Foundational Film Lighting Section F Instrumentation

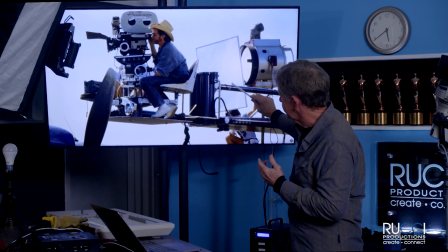57:38 And this is a panel in front of it to soften it up. And obviously a crane.
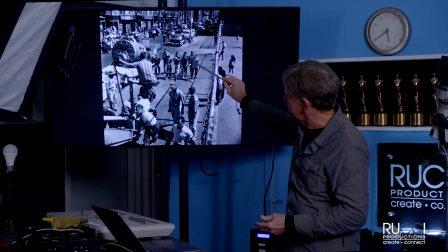57:45 All right. This is the same thing. This is from the original West Side Story movie from the early 60s.
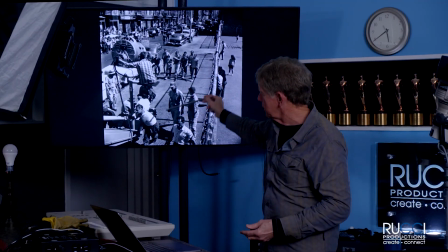57:54 They've got a brute arc, and it's mounted on a crane that's being driven down the street as these guys walk down the street.
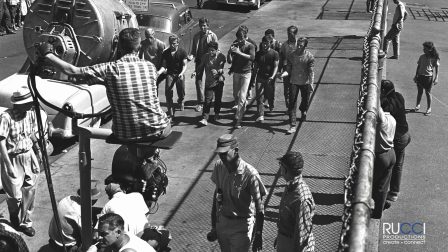58:02 So, they're going to a lot of effort.
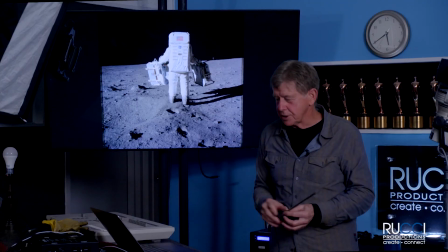58:07 And this is a description of hard light. This is a NASA shot.
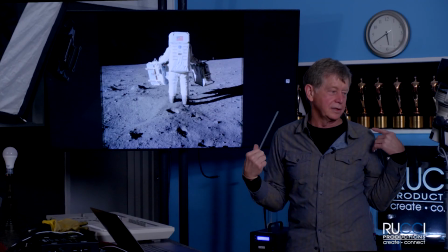58:11 Some astronaut took this still photograph.
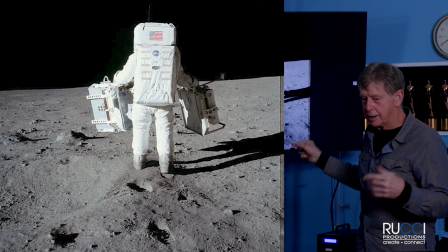58:14 But if you see here, hard light, that's the sun without going through any atmosphere.
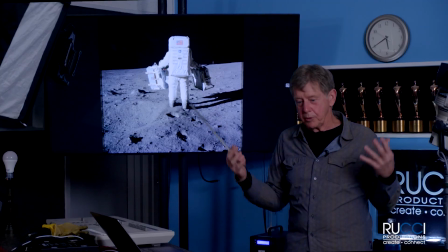58:21 The Earth has atmosphere, what we breathe, and that softens the light a little bit.
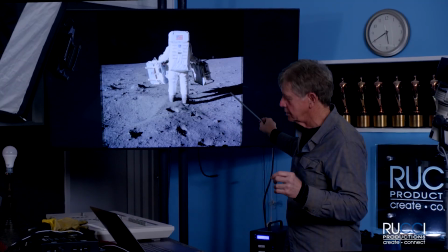58:27 On the moon, there's no atmosphere, so the light, when the sun's hitting the moon, the light is very hard.
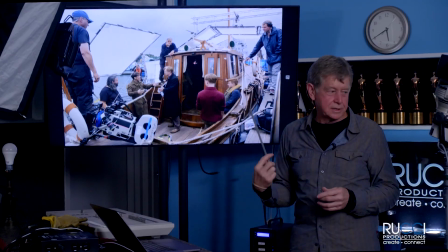58:38 This is from Dunkirk. Anybody see Dunkirk? It came out 2 or 3 years ago. It was okay. But they had a lot of boat scenes as they hauled the British soldiers from the beaches at Dunkirk back to England.
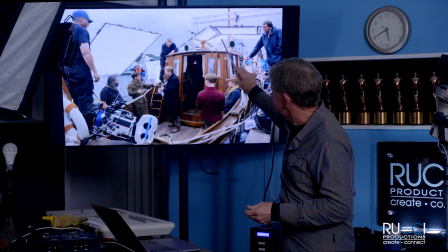58:50 They use all these diffusion panels overhead to cut the direct light and to control the light.
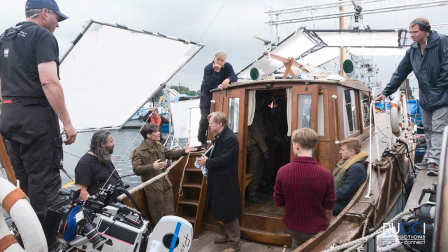58:59 So they'll go to enormous trouble with all the panels and then shoot some HMI lights in at certain places.
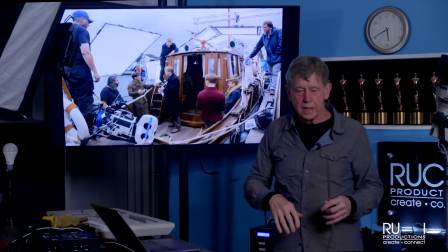59:07 And it can get where they'll have,
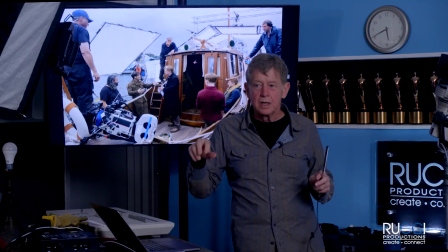59:11 conceivably, if they wanted to shoot something out on the street on a big movie, they would have the entire street paneled over with silk,
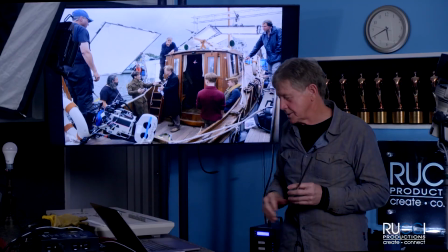59:18 so it looked like it was always overcast and controlled.
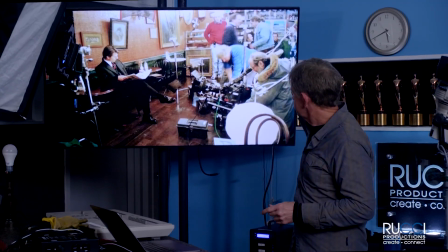59:24 This is another Stanley Kubrick movie. This is Eyes Wide Shut.
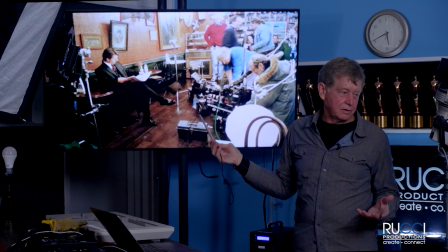59:30 All right, so you don't have to, I just described something where they went to enormous trouble to put all these silks.
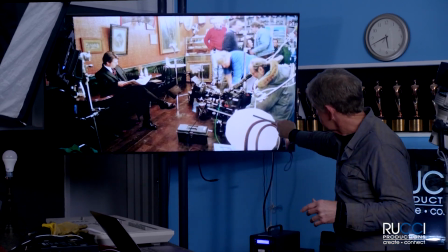59:37 This is just a paper lantern.
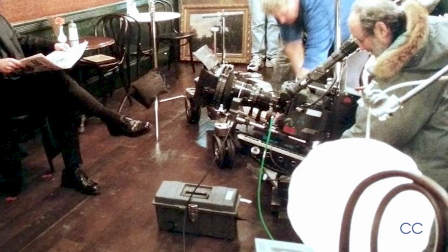59:38 This is just a Japanese lantern that you can buy in a store, local store.
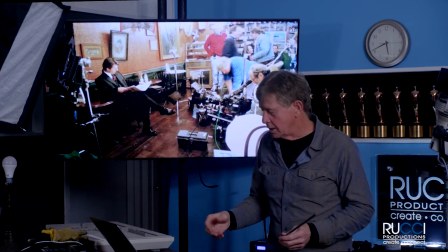59:46 It's just a paper lantern. And that's providing the majority of the light on him.
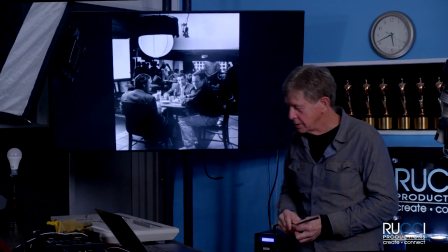59:50 It doesn't have to be elaborate. So this is from Heat, the movie Heat.
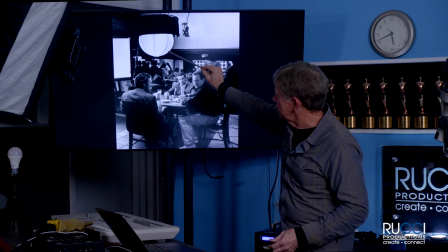59:55 Again, a paper lantern over the top, and then side light there. And then another little light, it gives a little down light there.
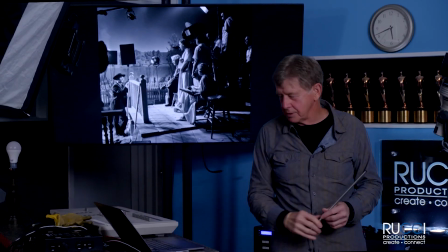60:06 So it doesn't have to be completely crazy or anything like that.
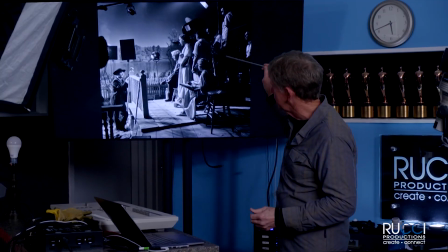60:13 This is an older movie, obviously a black and white movie.
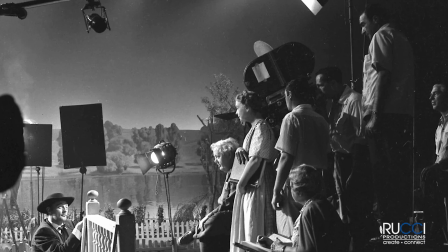60:17 Can you tell me where the lights, there's a light on his face, a hard light on his face. Where's the light coming from? Do you see it in the scene? You can look at the nose shadow and tell where a light is coming from.
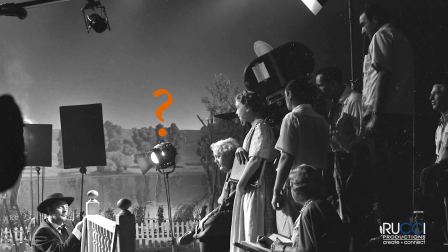60:34 Is it this? No. That's probably lighting something in the background. It's this light up here. And if you trace it down, that matches the shadow that's on the nose.
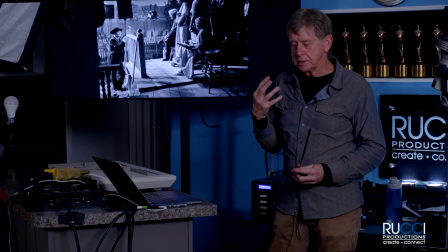60:47 So when you're watching a movie, if it's not soft lit, if you can see a shadow, you can tell where it's coming from.
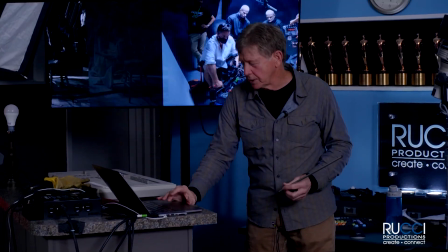60:53 Just by looking at noses, you can tell a lot.
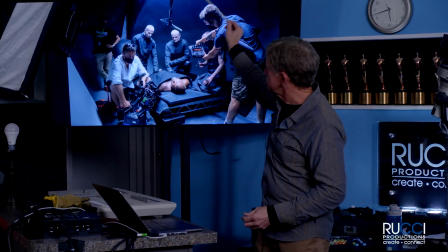60:57 So on this one, this is a big soft source overhead that you can't see, pointing straight down,
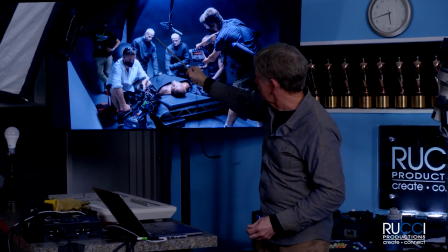61:04 and that throws their eyes in shadows, makes them look menacing,
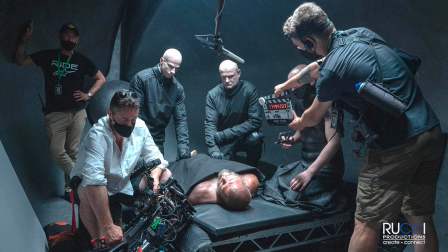61:08 makes their bald heads glow, and then lights our subject well.
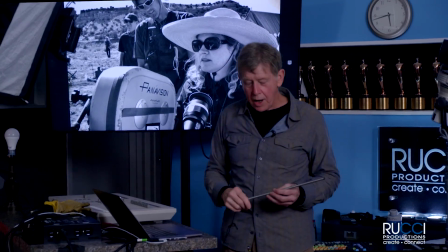61:16 And just to explain that while there was a certain time that most DPs,
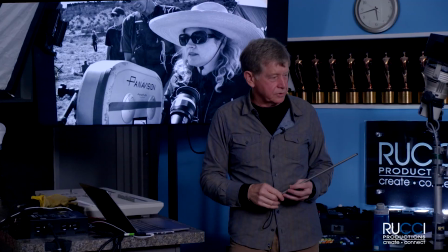61:20 directors of photography, and most lighting directors and all that were white dudes, right?
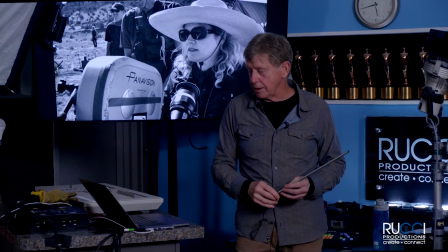61:26 But it's changing a lot now. And so there are a lot of women shooting.
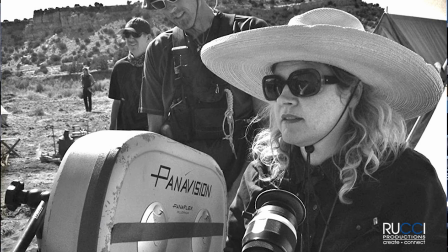61:31 This is an Australian DP, Mandy Walker, and she's done a lot of big movies.
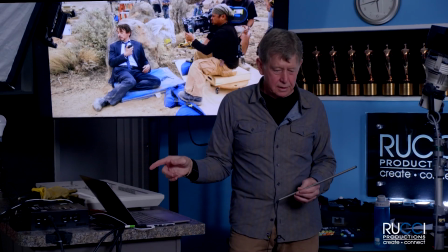61:39 This is Matthew Labatique, an African-American guy.
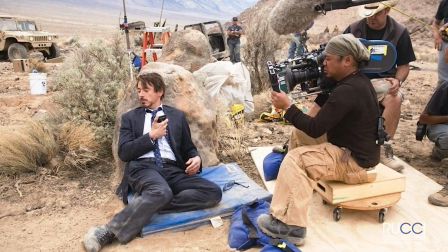61:44 He's excellent. He's done a lot of good stuff.